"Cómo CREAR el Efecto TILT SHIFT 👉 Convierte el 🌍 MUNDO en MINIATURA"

¡Hola! ¿Qué tal, amantes del timelapse? Mi nombre es David Pérez y te doy la bienvenida a mi canal de YouTube. En el tutorial de hoy te voy a enseñar a cómo crear el efecto Tilt Shift, es decir, el efecto maqueta, el efecto miniatura. Es un recurso visual muy atractivo que se puede crear tanto en foto como en vídeo. Además, se complementa muy bien con los timelapse. Y lo mejor de todo es que es muy sencillo de hacer. Hay dos maneras de conseguir este efecto. La primera es usando unas lentes especiales, las lentes Tilt Shift,
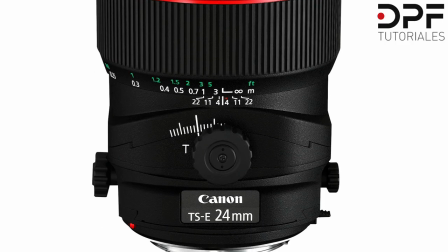que incorporan un sistema de doblaje que permite rectificar la perspectiva y conseguir desenfoques descentrados. Lo malo es que son lentes muy caras y aparte de un uso muy específico. Por lo tanto, yo te voy a enseñar la segunda opción, que es crear este efecto en el proceso de postproducción con Adobe After Effects. ¡Vamos allá! Espera. Antes, debo decirte que para conseguir un resultado óptimo hay que tener en cuenta algunos detalles.
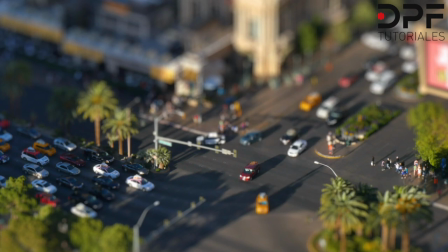¡Veámoslos! Busca elementos en movimiento.
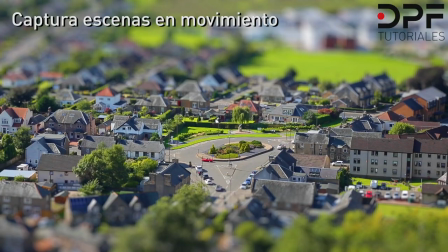Los coches, las personas, los barcos, trenes, los caminos son grandes aliados para conseguir este tipo de efecto.
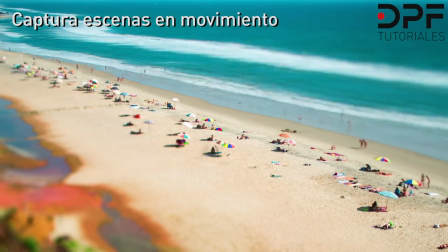Y más si aceleramos la velocidad del clip para ver el paso del tiempo de manera rápida.
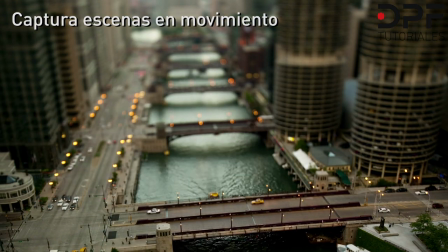El punto de vista es muy importante. El encuadre debe ser desde un punto elevado con un ángulo inclinado.
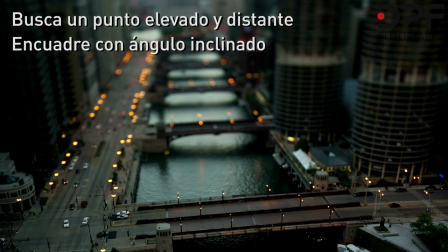Para que te hagas una idea, debe ser lo más parecido a tu visión real cuando observas una maqueta.
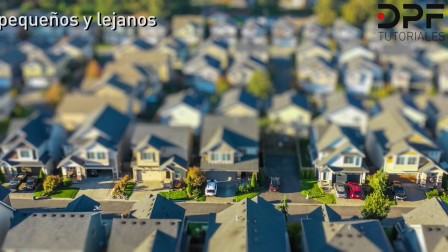Hay que procurar grabar de lejos para que los elementos se vean pequeños.
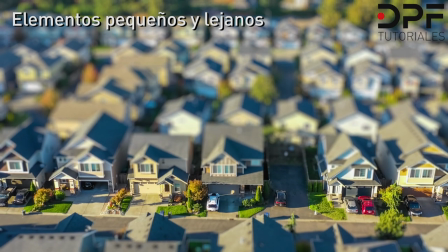De esta manera, conseguiremos más fácilmente el efecto miniatura.
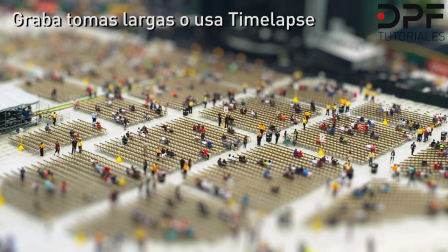Graba el tiempo necesario para después acelerar la imagen en
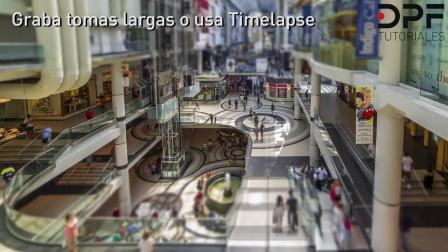postproducción y disponer de varios segundos para crear tu efecto Tilt Shift. O bien, usa timelapses para su creación. Ahora sí, una vez explicadas las bases necesarias para nuestra toma, vamos al modo pantalla, donde te voy a mostrar lo simple que es crear este efecto. ¡Vamos allá!
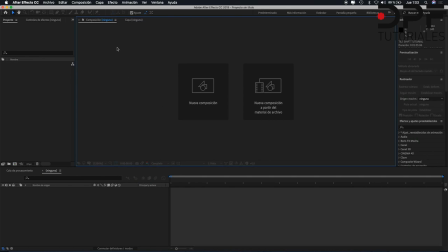Bien, pues ya estamos dentro de After Effects y lo primero que vamos a hacer es ir a Archivo, Importar Archivo.
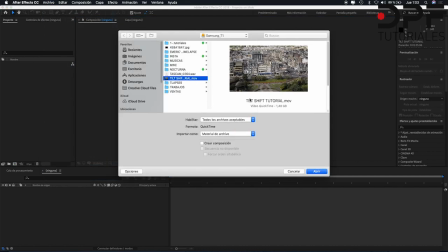Y aquí tengo yo mi vídeo preparado que grabé cuando estuve en Edimburgo el año pasado,
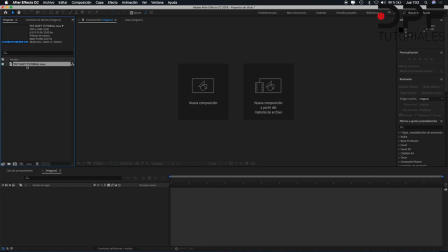el cual es un clip a 1920x1080 a 25 frames por segundo.
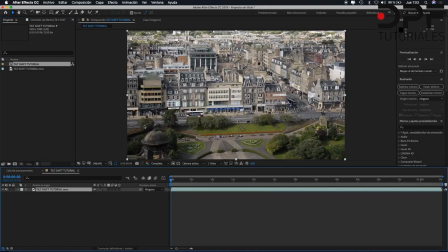Arrastro el clip al icono de nueva composición y creo una nueva composición. La voy a nombrar Clip Acelerado. Voy abajo al timeline, dentro de la composición, clico en la capa, botón derecho, tiempo, ampliación de tiempo.
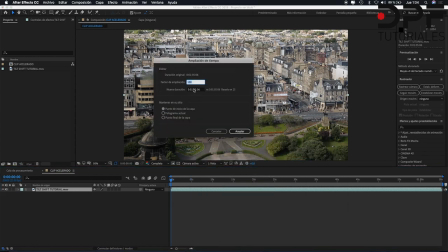Y aquí ponemos pues la duración de nuestro clip, lo que queramos. Piensa que este es un clip de un minuto y lo voy a reducir pues a 10 segundos. En este caso voy a modificarlo manualmente. Aceptar.
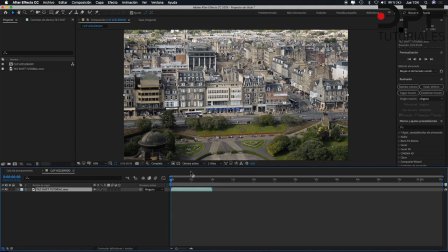Ahora aquí tengo mi clip con una duración de 10 segundos.
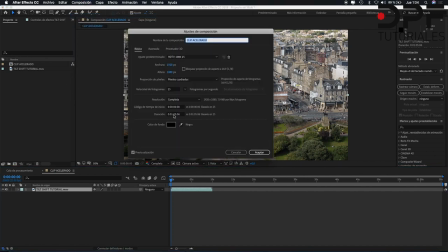Me voy a composición, ajustes de la composición y cambio aquí también la duración de la composición, que debe ser equivalente a la del clip, es decir, 10 segundos nuevamente.
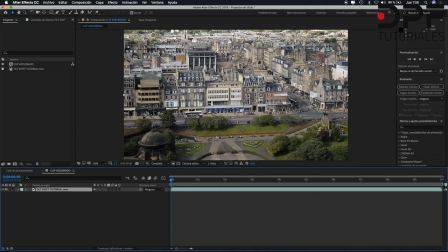Una vez hemos personalizado nuestro clip, arrastro a una nueva composición. Creo una segunda composición y la voy a nombrar Clip Final.
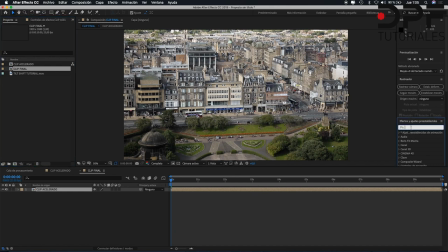Voy a la ventana de efectos. Busco tiempo de posterización. Aquí lo tengo. Lo arrastro al clip. Y en el parámetro que me aparece dentro del efecto, modifico la velocidad de fotogramas por segundo a 10.
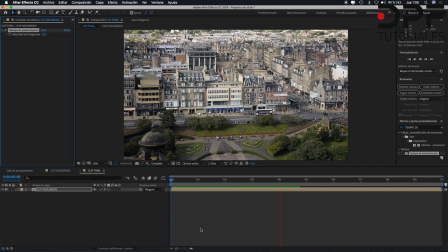Si ahora reproduzco el clip, ya empezamos a apreciar ese efecto maqueta, ese efecto miniatura.